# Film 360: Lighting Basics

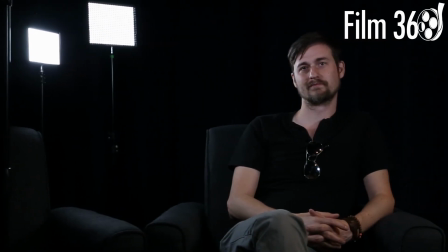[4:10]
Whoops. Loosen up my settings just a bit. Okay, so I want you to see what's going on there up close.
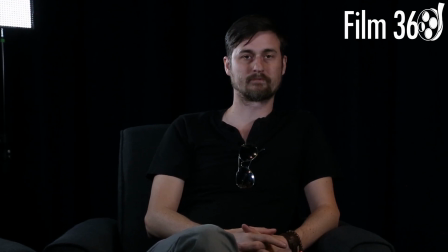[4:17]
And I'll be adjusting that shot from time to time. Okay, so it's kind of a nice shot. We want to get this out of there. Whoop, not that one, this one.
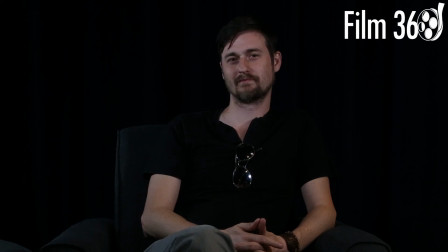[4:27]
Okay, and I just want you to look at the difference. That is, to me at least, a lot more boring and amateurish, and it also makes the set feel more closed. This is more interesting, but also it feels like maybe there's a window in the room, right? You're not just stuck in this black abyss, which I like.
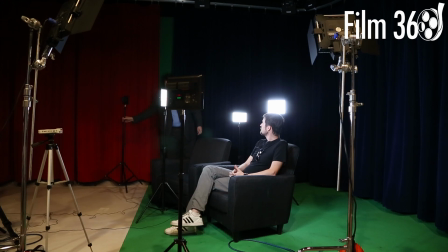[4:44]
Now, another thing that I see often neglected, people like this, especially beginners, like this very dark background feel, right? You see this in a lot of first-year film school interviews. And it can be cool in the right setting to just have a black background.
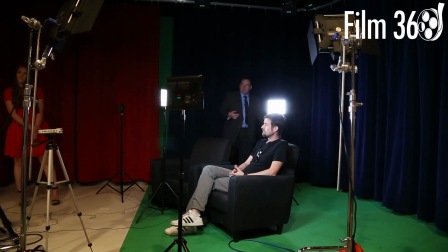[5:00]
But what I like even better, and I may need to bring in another light for this, is I like to be able to see some of the background. And if you want that moody, all black feel, you can pretty much still achieve that.
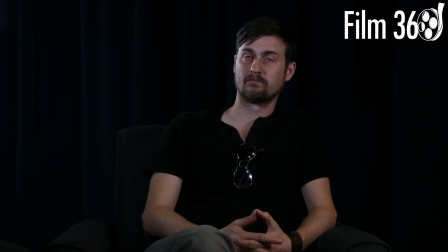[5:20]
But with just a little bit of, maybe we need to turn this one back there. Our monitor's kind of dark. There we go. Okay. And now I need to bring this back to give him a little of that rim back.
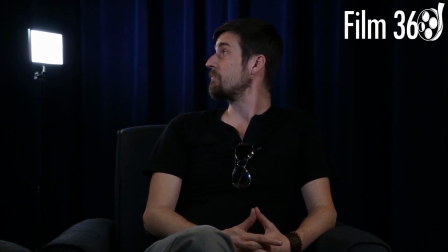[5:38]
Okay. I had to bring it into the shot, which I normally wouldn't do, but I have more lights. Should something like this happen.
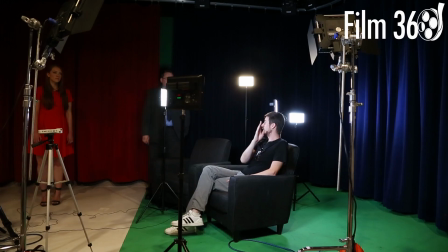[5:45]
What's nice about this setup too, the distance from this light to here, because this is the one that's on my face, that's giving me my fill on this side here.
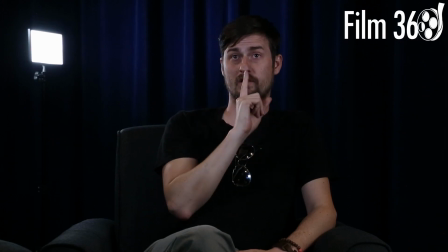[5:54]
Yeah. Because I have such a large schnoz, right? It casts a pretty big shadow.
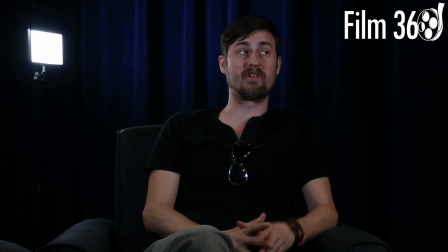[6:00]
You can see this shadow but because the distance of it, it doesn't drag across my face on either side. That's right. Thank you. That's another thing that I see a lot. Noses, even the smallest, most petite of noses can be made to look very unflattering and bad.
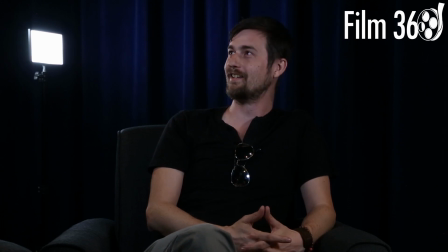[6:16]
Right, but if you got a ski slope, like you gotta deal with that. And so yeah, using your lighting appropriately can mitigate shadows completely. Now, but you'll notice it's not that there's no shadows on his face. Okay, in a lot of interview setups, people try to go for this no shadow look, and that's okay, I guess, if that's your flavor, your brand.
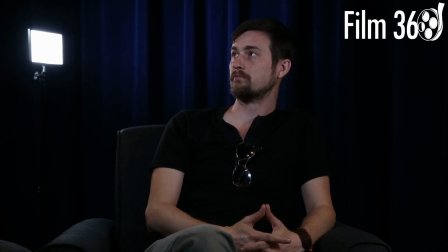[6:36]
I don't like it. It doesn't really work for me. But now let's take a look at him in this interview setup. You'll see fairly flat. It's not super interesting, but I love having a little bit of this background visible.
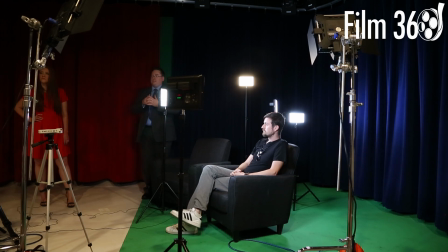[6:49]
And what that does is it tells your audience where you are. It gives them a little bit more information. If it's just a black background, people are like, so are they sitting in somebody's basement and they just had a black sheet to put across the door? Where are they really?
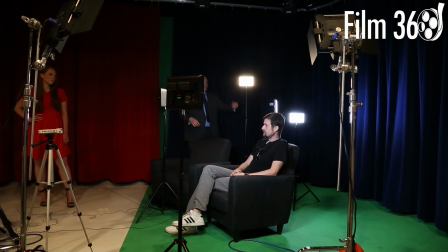[7:03]
And now I'm going to shut these off, and we're just going to look at another very common lighting setup I see out of beginners that bugs me. Well, we're going to talk about this look in a second. I see this look all the time.
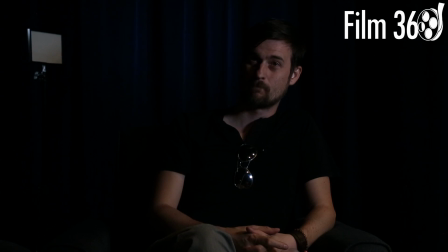[7:17]
Oh, except without that. This? I see this all the time. Wow. Okay? And you can see the back and forth. This is... Anybody could do this look. Sit in a dark room with a window. Yeah, a flashlight, a clamp light. You can achieve this effect.
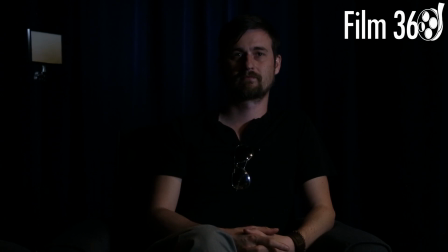[7:33]
It's not impressive. It's not beautiful. It's not interesting. And you're losing so much detail in the face. Okay? And maybe you want a dark, moody feel. But let's take a look at this again.
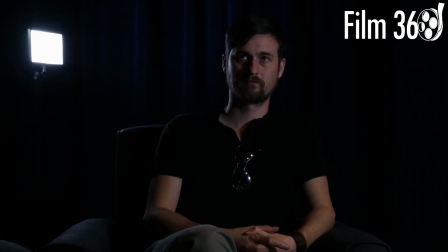[7:46]
Okay? You've achieved that same dark, moody feel. But now it's more interesting. It's more beautiful. It's not the most beautiful shot ever or anything, but it's more interesting, it's more beautiful, and it tells a different story. Some of it's the subject matter. I can only do so much, Ryan.
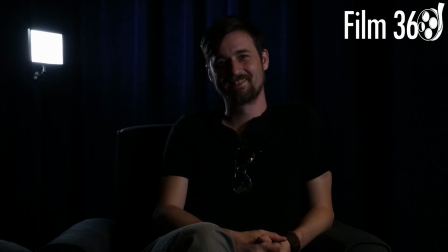[8:02]
Okay, now let's bring this back up with this setup. Okay, and just see how different that feels. These lights are really nice because you can just adjust the percentage, right, really easily.